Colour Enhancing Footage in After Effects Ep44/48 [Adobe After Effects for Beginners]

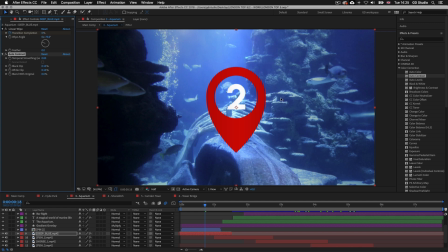Upon release, we will see a subtle change to the video as the Auto Contrast is applied.
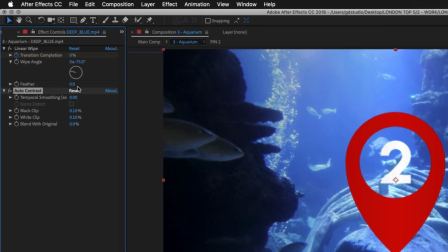Now, upon release, we should now also see the effects controls appear where the project panel is on the left. In the effects controls, we can see that as well as the linear wipe transition effect we applied earlier, we now have an auto contrast effect.
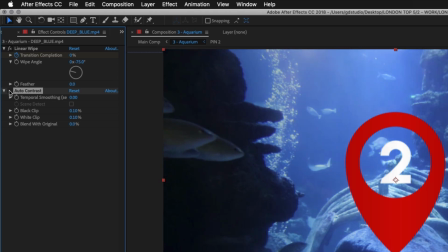Now if I come and click the FX icon, we can turn the effect on and off and see a before and after.
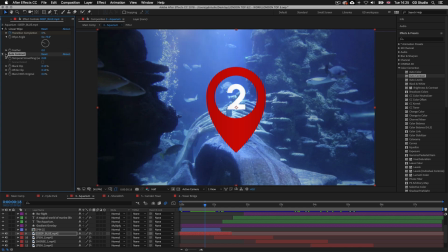So when you apply an auto contrast, it will apply contrast to your video. But if you want to tweak this further, you can come up to the effect controls panel and tweak the settings. So here I'll come down and drag the black clip over to 5%. And if I click the FX button, we can toggle it on and off and see the before and after effect.
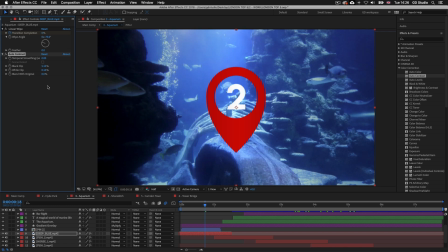Now, should you tweak the effect and feel you have overdone it or it's not to your liking, we
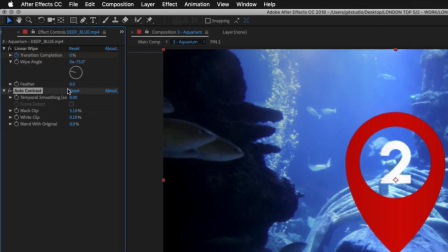can come to the top of the auto contrast settings and simply click the reset button. That will put the settings back to what they were at the start, but right now I'm pretty happy with this, so I'll just leave it for now and move on.
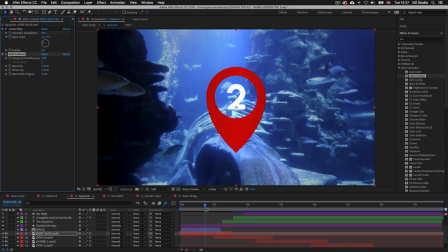So I'll drag my time indicator further right along the timeline to see my next video.
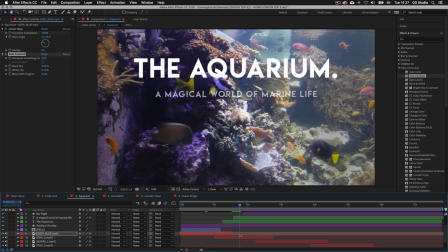So again, I want to boost the contrast here to make the blacks darker to make the colors pop. So I'll select the video layer, come over to the Effects and Presets panel, and again drag the Auto Contrast preset out and drop it onto my selected video layer.
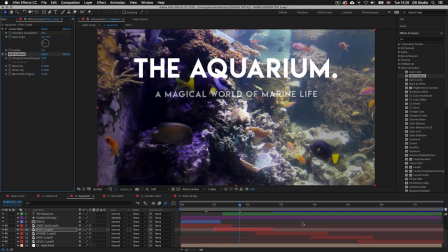Upon release, I can see that has had the effect I want.
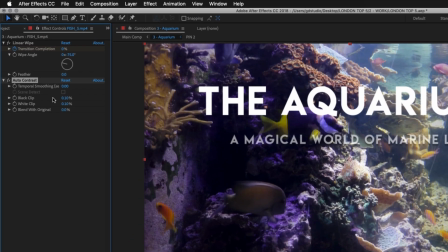In the Effects and Controls panel to the left, if I click the FX button, we can see the before and after effect.
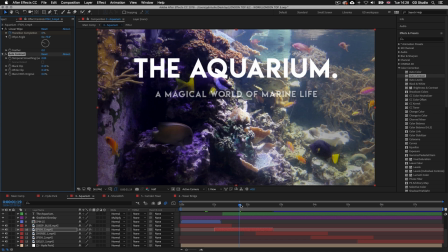So moving on, I'll drag my time indicator further along the timeline to see my next video.
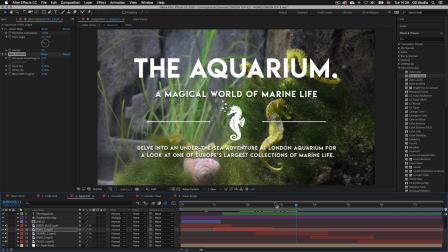Again, I want to boost the contrast here to make the blacks darker and make the colors pop. So I'll select the video layer, come over to the Effects and Presets panel, and again drag the Auto Contrast preset out and drop it onto the selected video layer. Upon release, I can see that has had the effect I want.
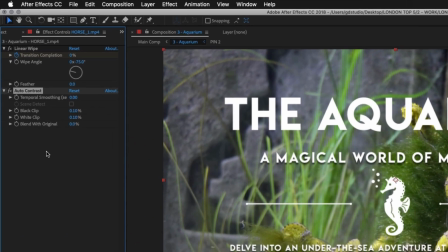And again, in the Effects and Controls panel to the left, if I click the Effects button, we can see the before and after effect.
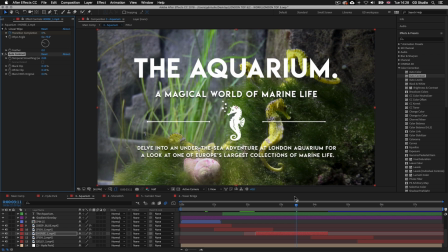So for this aquarium sequence, I'm going to apply the Auto Contrast to each video layer.
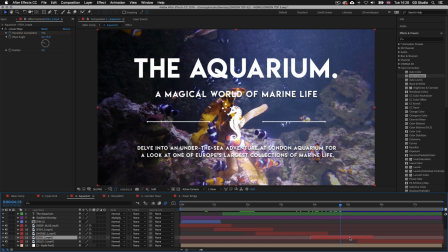So moving on, I'll drag my time indicator further right to my next video. Again, I want to boost the contrast, so I'll select the video layer, come over to the Effects and Presets panel, and drag the Auto Contrast preset onto my selected video layer. Next, I'll drag my time indicator further right to see my last video in the sequence.
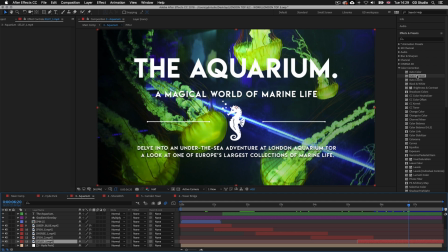I'll select the video layer, come over to the Effects and Presets panel, and drag the Auto Contrast preset out and onto the selected video layer. Nice! So, just like that, I subtly enhanced the contrast of each video clip in this sequence.
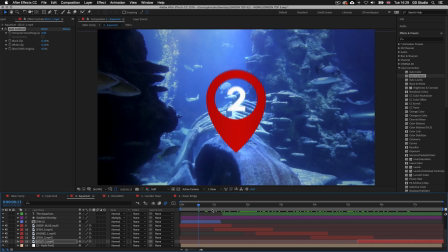Overall, this makes the underwater video look more rich and vibrant in the background.
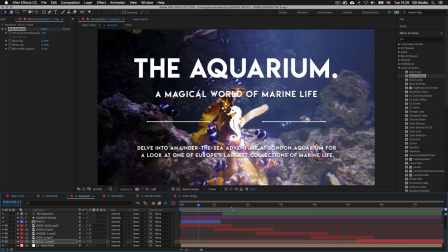So once I'm happy, I can click back into the main comp tab in the top left of my timeline panel, and I'm back to my main comp.
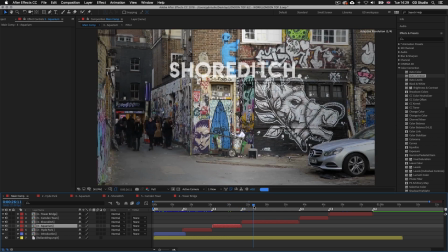So I'll drag the time indicator over the next section, the Shoreditch section, and I can see that the videos and images here are looking fine.
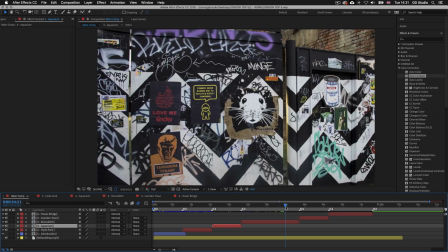So I'm not going to apply any color effects to these.
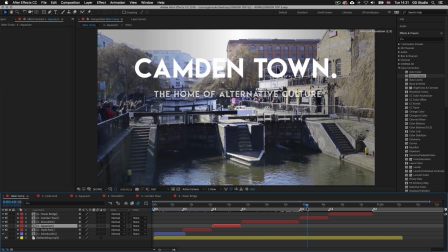Now if I drag over to the Camden section, I can see that there are some clips in here that could do with a little enhancing.
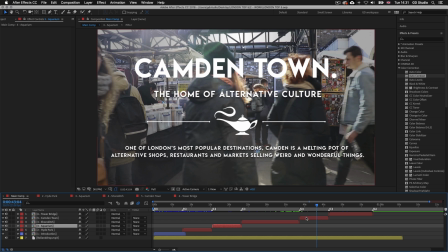So I'll double click into the Camden composition and it will open up in its own tab. If we look towards the bottom of the timeline panel, we can again see the video layers we placed into the comp in a previous video.
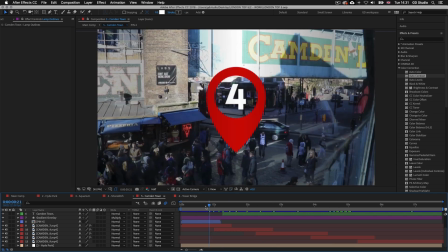So I'll click and drag my time indicator towards the start of the comp so I can see the first video in my composition panel above.
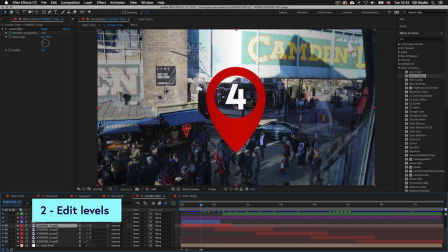So what I want to do here is again make the blacks a little darker to punch out the colors. So I'll start by selecting the video layer in the timeline panel, and I'll come back over to the Effects and Presets panel.
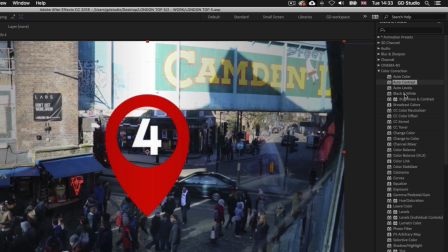And this time, instead of using one of the autocorrect presets, I'm going to come down the panel about 3/3 of the way and select Levels. This time, I'm going to click and drag Levels out from the Effects and Presets panel and drop it onto the video layer.
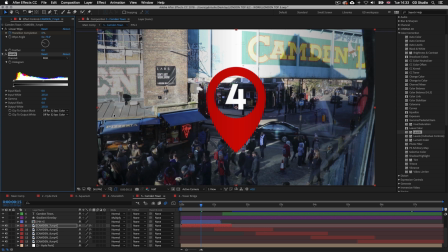Now, upon release, nothing will happen, because what we have to do now is come into the Effects controls over on the left and tweak the settings.
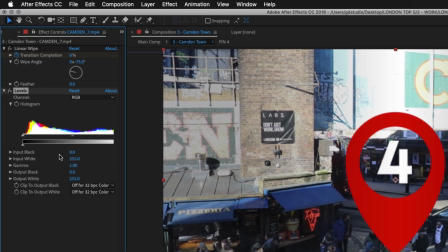So here, I'm going to come and focus on the Input Black.